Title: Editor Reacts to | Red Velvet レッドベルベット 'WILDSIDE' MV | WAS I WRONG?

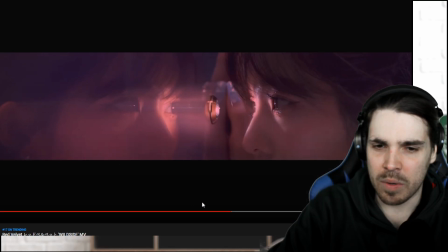wait what
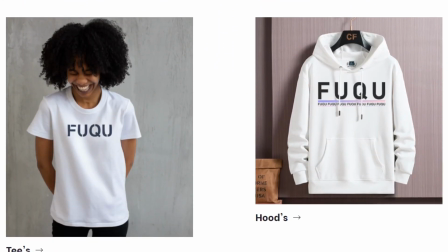what before we start off with today's episode make sure to check out the fuku store below and use the discount code for 20% off your entire purchase
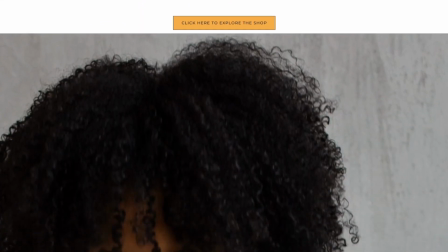fuku.xyz be bold be you what is up ladies and gentlemen and welcome to today's video where today we're going to be looking at the video from red velvet and wild side now i do want to point out that the moment i uploaded the teaser look and feel this video came out literally 30 minutes after but i wanted to give it a day to basically sink in and see what i'm gonna pick up early in the morning and see what this mv is about and that is what i'm gonna do before we start with the video like always if you have any recommendations put them in the comments below and of course if you get any type of comments guys put them down below as well because hey we're a community we learn from each other but i would just say let's not waste any more time and let's jump right into red velvet with the wild side mv all
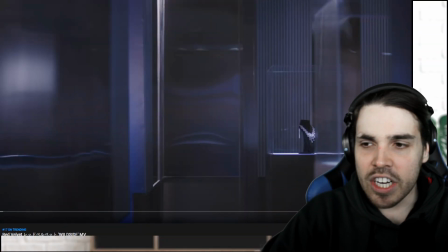righty a little bit nervous but i think it's going to be uh from what i saw from the teaser it should be quite pleasing okay
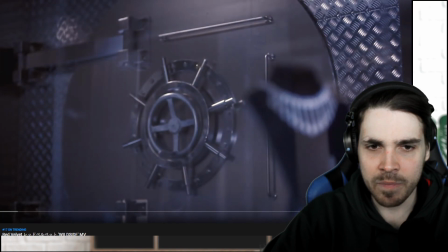okay okay so i already had the feeling as if it's going
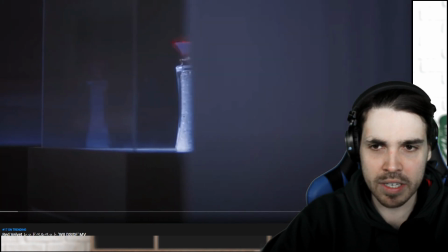to be some sort of criminal activity and we saw that as well from the teaser ah
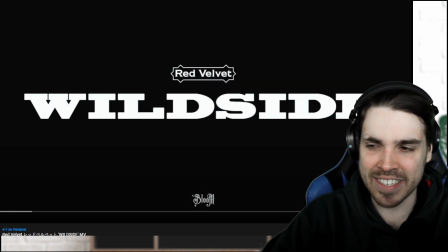nice i love that i love one sec before we even get into the video first i love that there is a bit of an intro
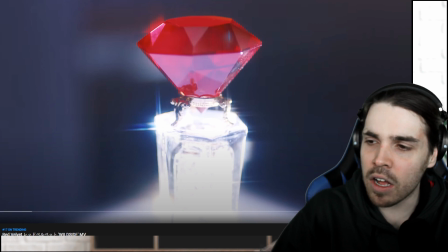it basically gives you a little bit of a feel to what's about to happen but i also like a lot the color red that appears you know red velvet
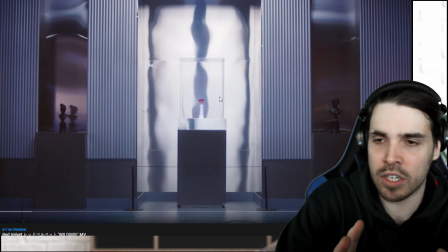the red stone it's a small little small little element you know that that pulls you closer to the group itself and there's like i don't know what the full meaning is behind the diamond yet but there is a connection between the red and the red velvet group you know
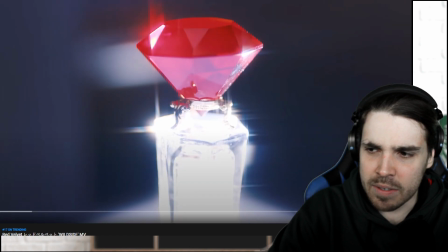one sec can i have a look at that as well one sec one sec guys i want to analyze it so the one thing that i don't like about this
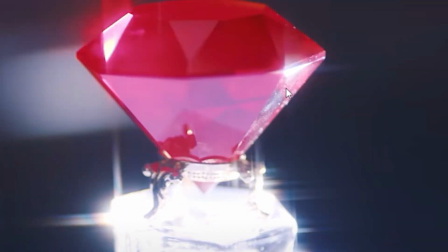diamond is that you can clearly see there is some sort of marking here like there's dust or dirt could i not have cleaned
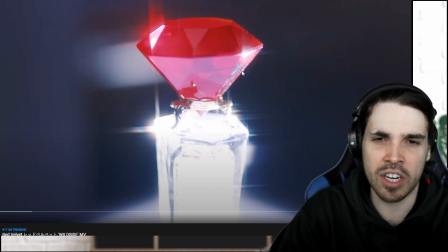this a little bit to make it a little bit more sparkly it just looks dirty you know it looks like a bit of plastic maybe they should have gone with a glass version polish it up nicely but this just looks a bit yeah cheap it looks like plastic i'm not a big fan
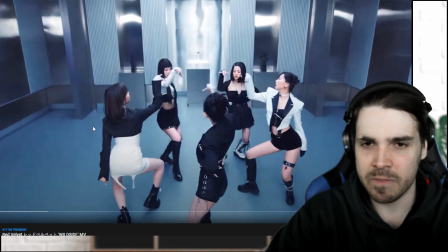of that to be honest let's go nice
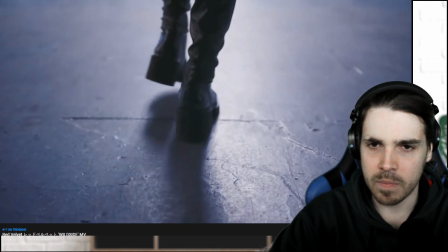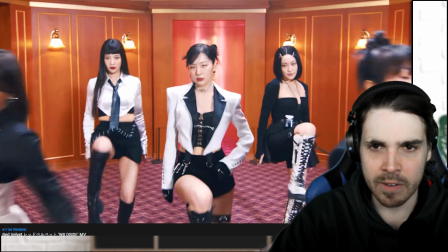a little bit of an intro so
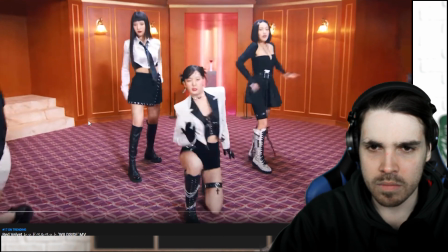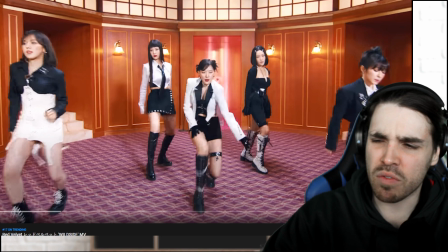the syncing between the voice and the lips is a very off for some reason like it it feels
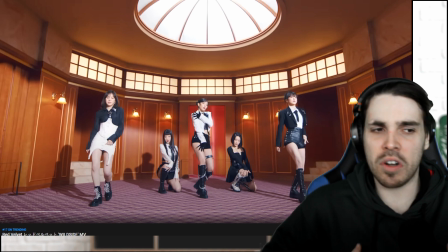really weird like when i listen to the voice i feel as if their lungs and their body just speaking you know for it but
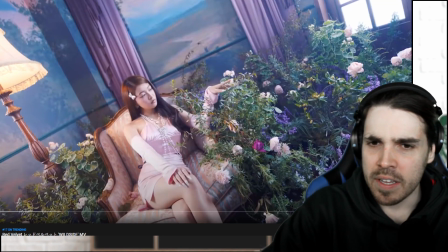this just looks completely out of sync to what i hear but let's see what happens maybe it gets better actually
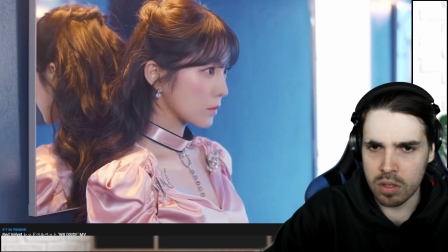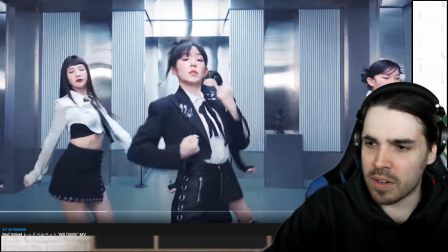before we continue i just want to talk about one particular scene and
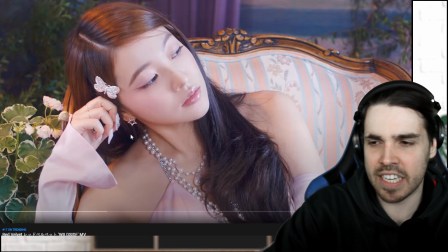that is basically here we have this girl sitting there is one thing that i learned and i don't
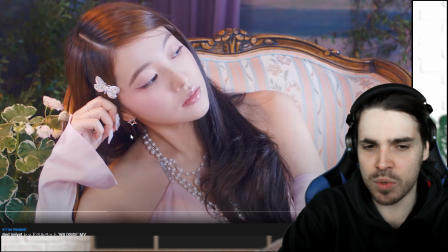know where it was i think it was when i was having singing lessons where whoever taught me to do it they told
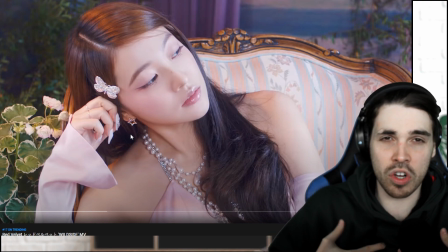me never sit and sing it just doesn't look good and it also doesn't work good for your lungs in other words you can get you cannot produce the sounds while sitting
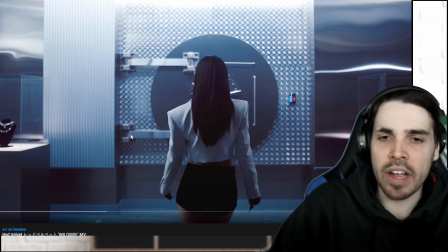especially this comfortable and this is the reason why these sort of elements which we're going to see this part does doesn't look
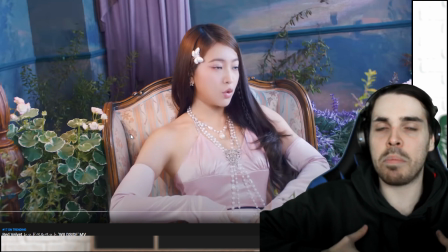completely off because you know that the sound here you can see that they're putting a lot of breath in who are you you see the who
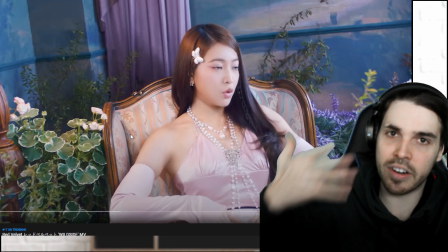a lot of air is coming out who are not so much you a lot of air is coming out again but here it just looks way too
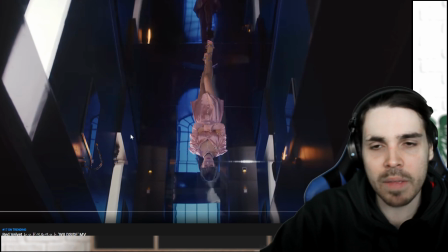comfortable it's a bit of a shame but it's okay still the shots itself are really
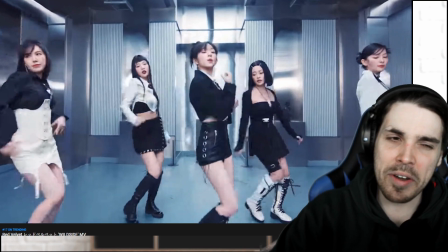really nice but i'm very picky when it comes to you
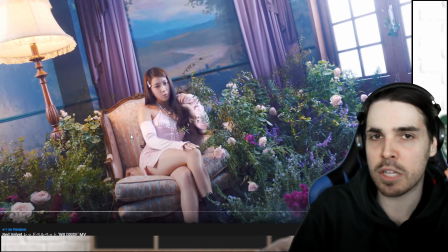know the syncing between the voicing and what we see actually on camera it's something that has to be spot on at all times nice